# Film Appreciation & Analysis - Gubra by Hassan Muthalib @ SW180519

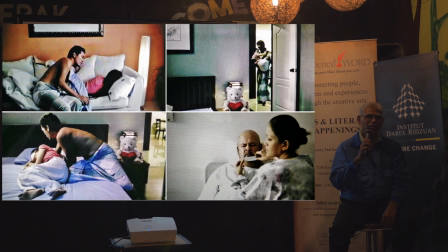1220s
She is always turned away from him. That means she is aware. She doesn't care. Because he played her out. And the worst thing you can do is say out that...
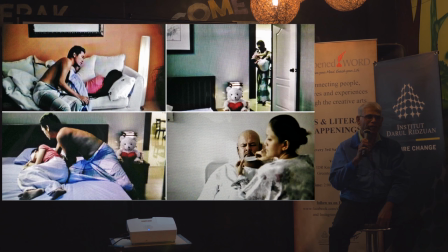1238s
Remember in the car at the beginning, I told your dad that I will look after you and so on. Once it comes out, you better stick to it. Because in a traditional society, your word is your bond.
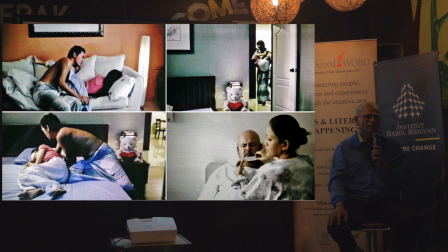1254s
And when somebody raised his craze and said, this craze will bathe in Chinese blood, you cannot take it back anymore. In the film Magnolia, in the film Magnolia, directed by, what's his name?
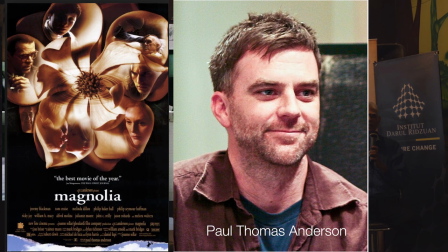1270s
Thomas Paul Anderson, is it? There is a line, you may be through with the past, but the past is not necessarily through with you.
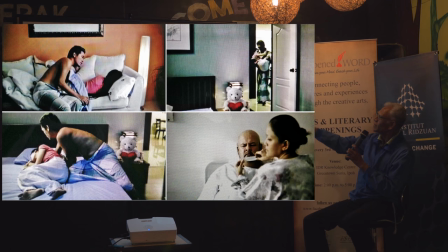1281s
Be very careful. So, she's turned away from him and even though she's holding on and so on, because otherwise she'll fall off. What else do you notice in the scene that is quite prominent?
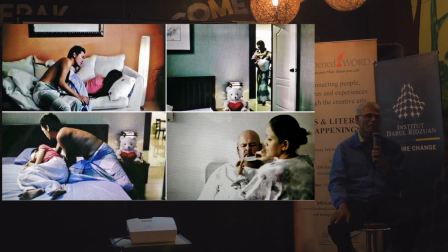1297s
Yeah? I know it's a teddy bear. Teddy bear, yes. You think the teddy bear just happened to be there? They bought a teddy bear to put it there. So what does it mean? It's got to do with children, isn't it?
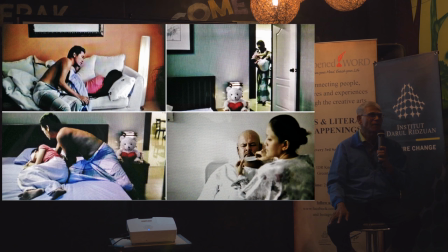1312s
It refers to her. She is childlike. She is vulnerable. And he destroyed everything.
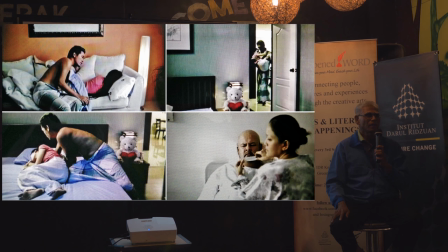1326s
So Yasmin told me. No, no, I told her. I said, you know, when a woman loves a man, she gives everything. Alright? So she's turning away.
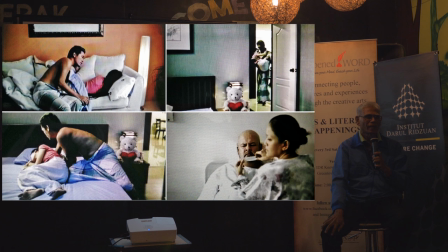1339s
See? now there's a scene of her parents what does the wife do for him trims the mustache no trims his nose hair would you want to do that no way
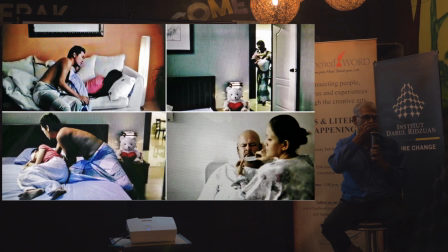1358s
trims the mustache and then when he's about to sneeze she puts her hand on him and just takes tissue paper and just wipes it what does that indicate we are in the second level index she totally loves him
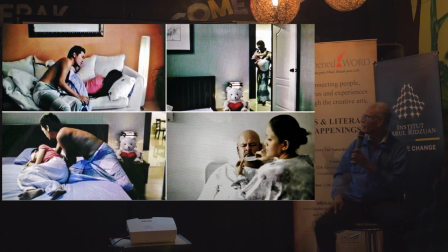1380s
and this runs through the film this scene is actually after this scene why is she looking to the left she is thinking what about my daughter
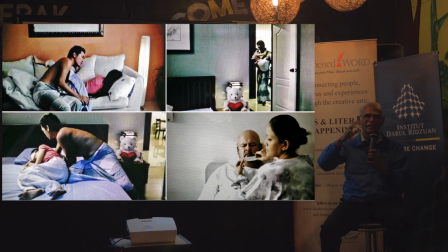1399s
so you see mise-en-scene is not only within the frame but also related to other scenes in the firm beginning or
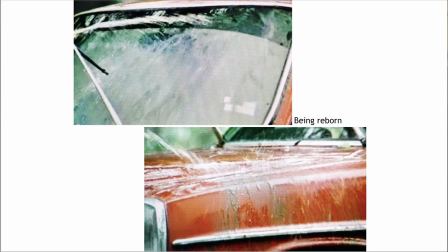1405s
middle that is not in the books next and
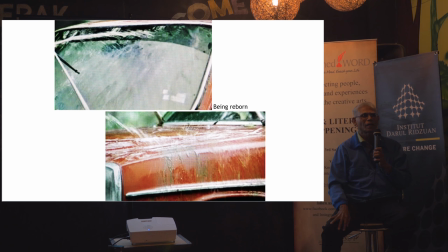1412s
immediately after one scene i can't remember where was it after the chinese couple makeup i don't know it was after
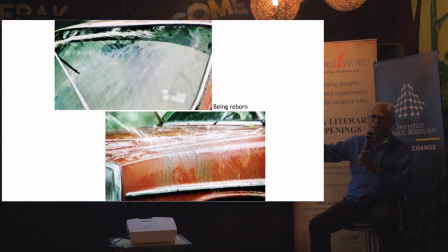1430s
yeah yeah no no there was something before this and a chinese couple yes whole hand yes next shot is very important right editing does not mean just cutting
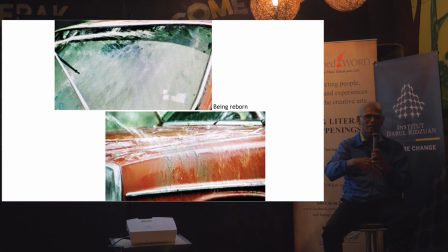1445s
one shot after another it's got a relationship and the element of index come into play i can tell you nobody teaches this in malaysian universities all right why washing the car the scene is very long,
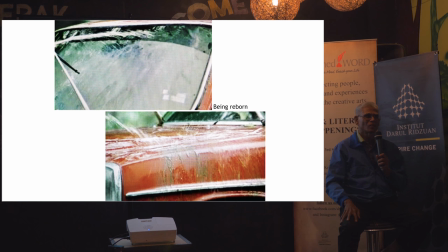1460s
21 seconds. That is very long for a film scene. So what does it indicate? Anybody?